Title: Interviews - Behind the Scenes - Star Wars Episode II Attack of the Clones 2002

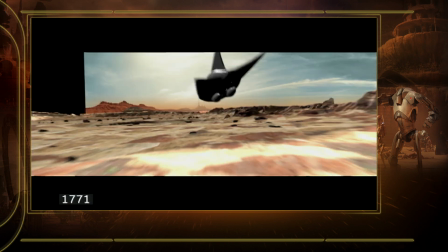[12:43]
When we visit the planet Geonosis in episode 2, we start to see sort of this very interesting world, and we get to understand who created the droids.
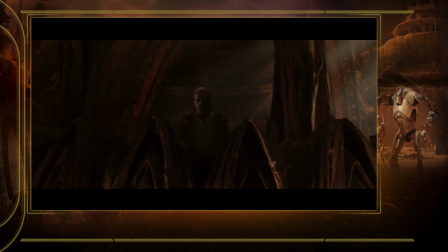[12:53]
And it was really a fascinating idea from George, where you have these very high-tech robots, and yet they're being created by a very primitive race.
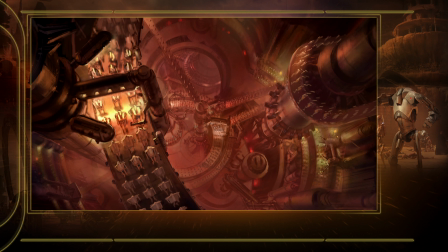[13:02]
And so the design was really to take, how do you create that? How do you contrast the two?
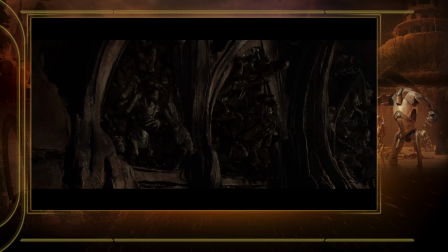[13:07]
Because it had the potential to create something visually very stunning, where you have sort of the society of this hive mentality of these insect type characters,
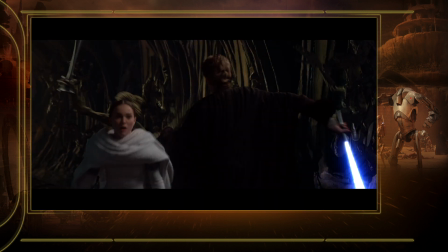[13:16]
and yet they're creating this very elaborate, almost cutting edge technology at this time,
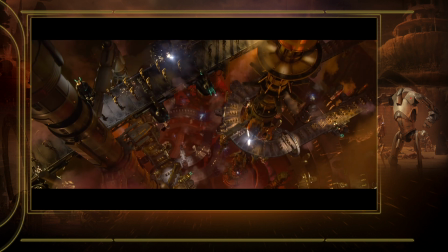[13:21]
which are the droid army, and the factories that go into that. We wanted this sense of chaos with the droid factory.
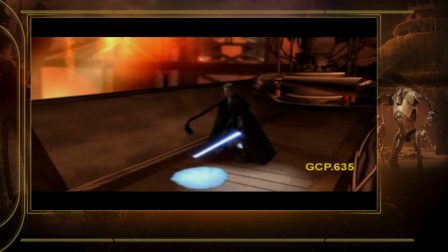[13:28]
Again, there was a really good pre-visualization that existed for that,
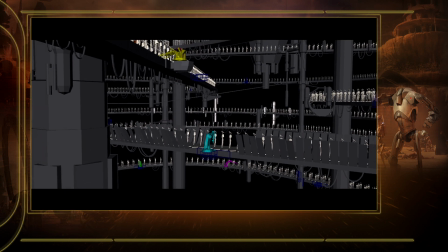[13:32]
but it had been cut up and rearranged in the editing process, and it kind of was a little bit confusing what was going on.
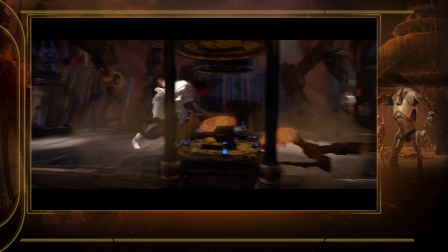[13:40]
So we actually took a group of our artists and we went to see a car factory here in the San Francisco Bay Area,
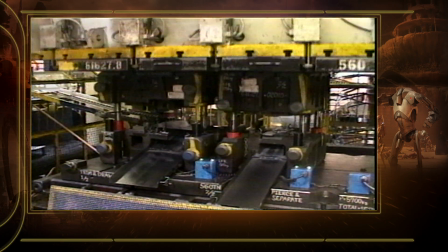[13:47]
and we also went to a foundry over in the East Bay to take a lot of references and textures and photographs of real looking stuff.
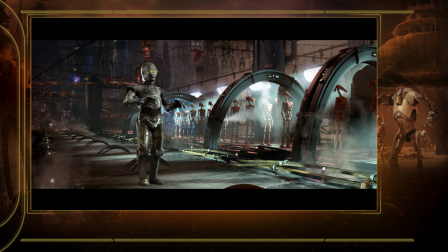[13:54]
A lot of the machinery and the conveyor belts that they're on are all computer graphics, but a lot of the
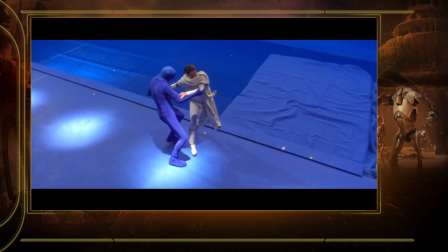[14:02]
world of the factory, all the distant things, are big miniatures that we made. Again, just trying to mix it up. The combination of all these real textures that we'd shot and then trying to plan,
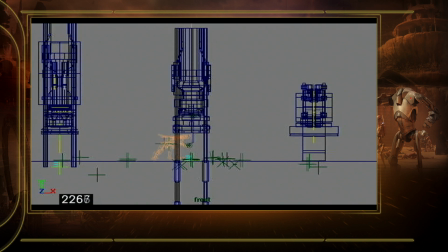[14:15]
exactly what is going on here and what is really happening was all aimed to try and make it sort of feel a bit more real to the audience watching.
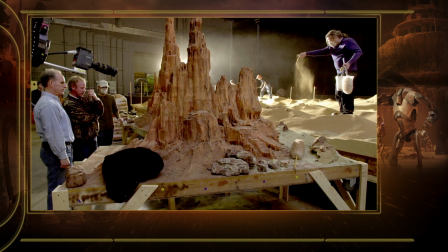[14:24]
Our foundation is always research. We went and looked at all these different kinds of insect dwellings, ants, termites, and see what they would build.
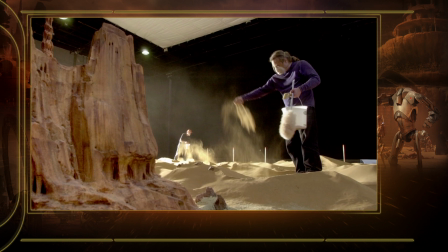[14:31]
And all we do is we take that and exaggerate the scale. And so we really, for the Geonosis,
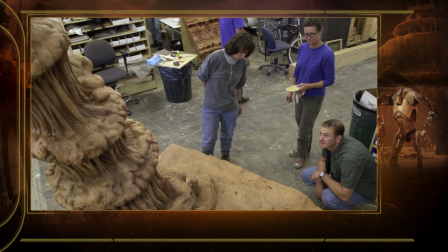[14:36]
we took the idea of termite dwellings and then started to really grow them in a way that was really fantastic and changing the scale quite a bit.
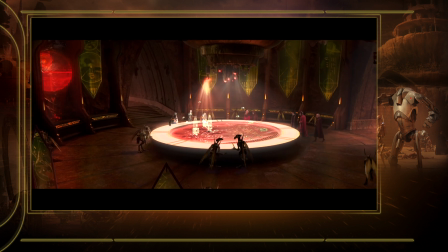[14:44]
And then What you do from there is then you start adding in bits of high technology. Like, for instance, the conference room of the Geonosis, where you see their high-tech war room. Everything's very organic on the outside. It's all like mud and rock. And it's the simplicity of merging those two iconic images that make the design very successful. We're visiting a planet we've never seen before, so there's a little more freedom to kind of go off to create something interesting and different.
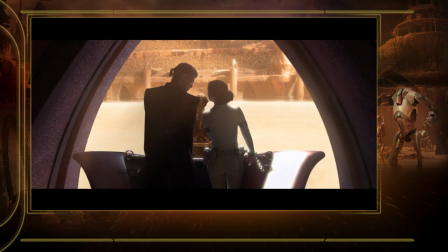[15:09]
There's another big set piece, which is the big arena battle, the execution arena, where we see all these crazy creatures and monsters try to eat our heroes.
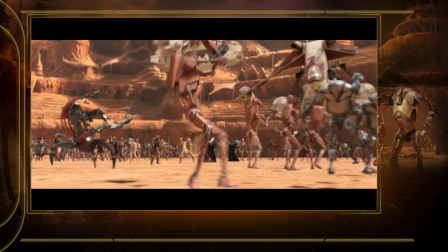[15:18]
And then the Jedi show up and a big battle ensues. We have thousands of droids, hundreds of Jedi battling them.
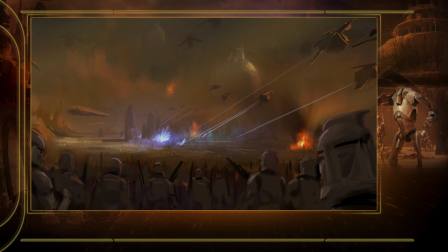[15:25]
The Geonosins flee. The clone troopers show up. It's a giant free-for-all.
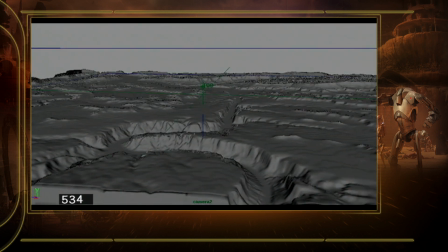[15:35]
I'd taken some maps of this area and I drew a little diagram of what I thought the Battle of Geonosis would look like.
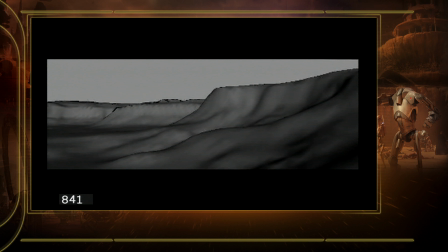[15:43]
So this happens here, this happens here, this happens here.
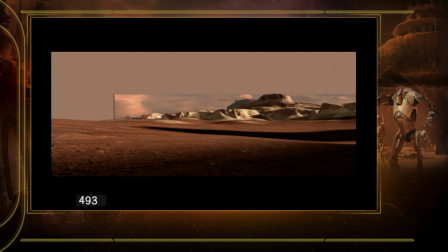[15:46]
I used that with the maps to say, okay, here's where I'm going to shoot this part of the battle and here's where I'm going to shoot that part of the battle. You know, it worked out pretty well.
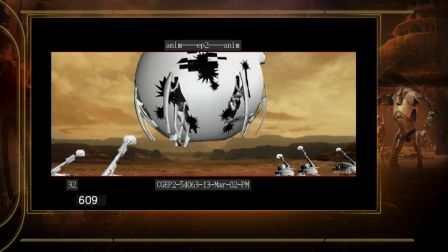[15:54]
I mean, there was great previs, and I really felt like, you know, one of the satisfying parts of the experience was the previs guys, when they started seeing the shots, were just so happy with what we were coming up with.
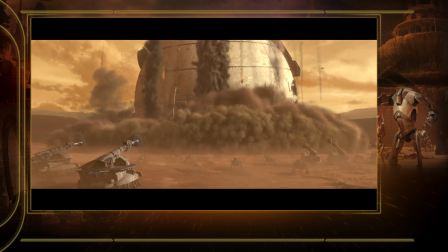It's weird because as an actor, you don't really think about the action part of a film being all too important, or, you know, important to your character at least. And in this, it is, and it's just so exciting, you know, because you know what it looks like on screen when they're all lit up and the sounds are going. It's just cool.
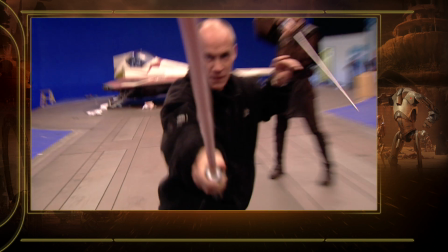[16:43]
Nick Gillard is the fight master. Brilliant man. He choreographs the fights. He's just really good at what he does.